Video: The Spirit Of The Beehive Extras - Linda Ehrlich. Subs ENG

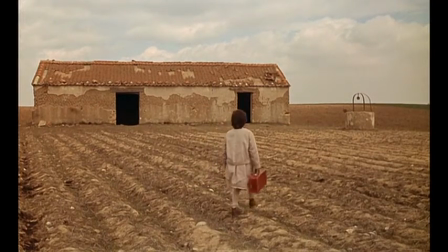(12:21)
There's also the shed, the abandoned shed in the field. And one scholar has pointed out that it's somewhat like a stage from Spanish Siglo de Oro plays. And, in fact, the girls always enter from a certain door, just as you would if you were an actor,
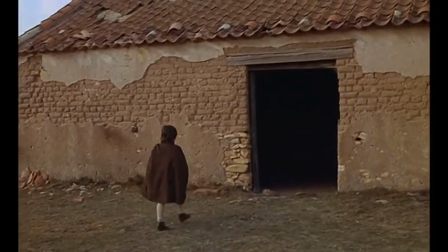(12:39)
except for the very last scene where Anna comes back, and then she enters from a different door.
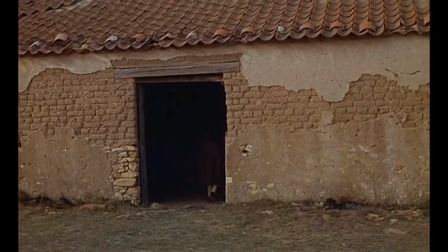(12:44)
And at this point, we feel that things are starting to unwind in her world. So I've spoken about the honey light coming through the windows.
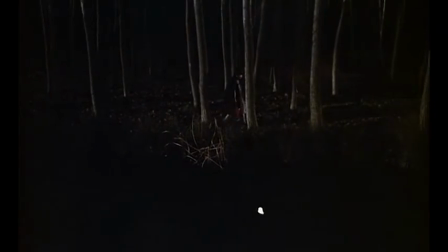(12:54)
We also should mention about shadows. Certainly when Anna goes out and wanders at night, there's a cloud and moon and many shadows. And there's also the wonderful scene of the hand puppetry, the shadow puppetry, which of course was a precursor of the cinema.
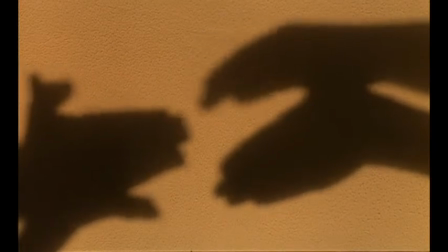(13:11)
We can still find this kind of shadow puppetry in countries like Indonesia or Turkey or China, but it was known in France as well. Another aspect of the lighting is when we see the audience during the projecting of Frankenstein.
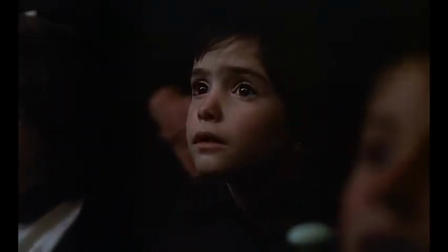(13:27)
Especially when we see the two girls, their faces are white against a black background, against the darkness, very much like a figure in a painting by the Spanish Baroque painter Francisco de Thurbaran. And I know that Thurbaran is one of Victor Arice's favorite painters.
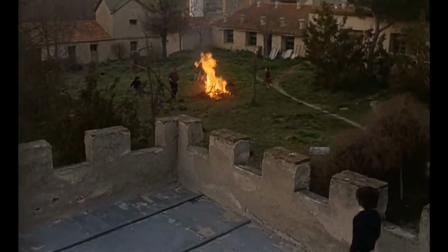(13:49)
Another use of lighting is the image of fire.
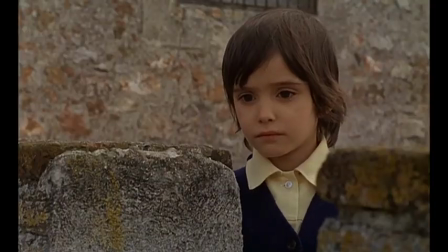(13:53)
we see a scene that is actually drawn from a midsummer rite called the Noche de San Juan,
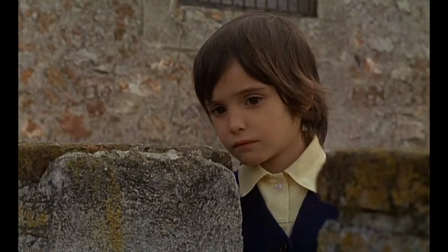(13:59)
the night of St. John, and this is when the little girls are jumping over the flames. And then later, we see the villagers going through the forest looking for Anna, carrying torches because, of course, she has disappeared and it's late at night.
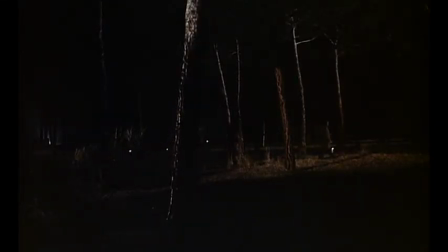(14:14)
This scene very much echoes the scene in James Wales' film Frankenstein when the villagers are searching for the monster.
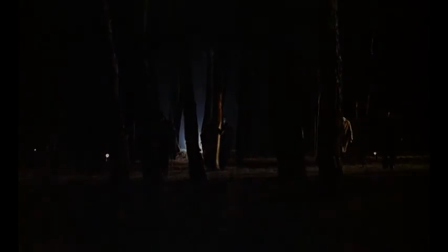How can we interpret the ending of The Spirit of the Beehive? The actual last time we hear Anna's voice is at the breakfast table, and then she enters into a long period of silence.
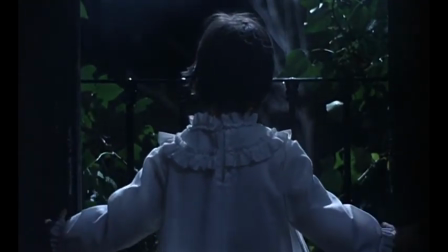(14:45)
We hear her again just at the very ending when she announces her name again, seemingly out to the universe.
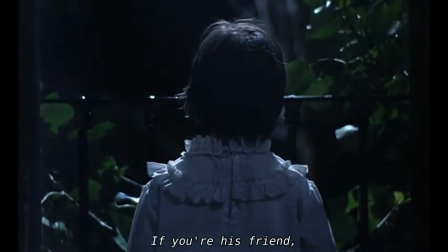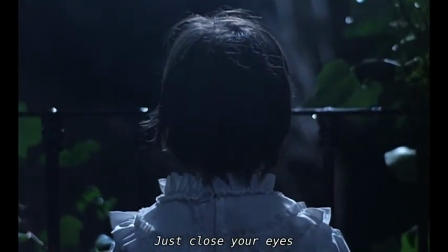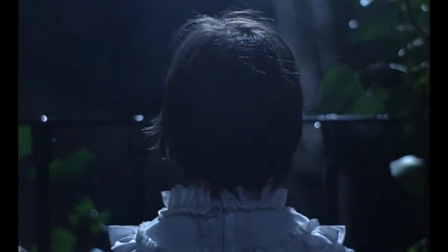Ultimately, the monster that Anna sees before her, the monster who has both frightened and enticed her,
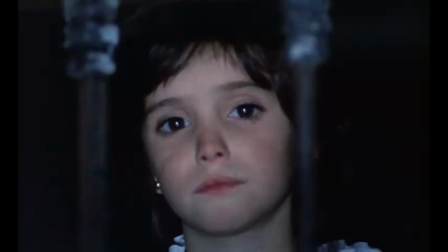(15:15)
becomes part of her own name. She turns at the end and she faces back into her room.
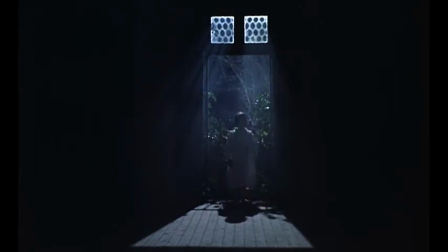(15:22)
She can move between the ephemeral and the concrete, between the spirit and the beehive.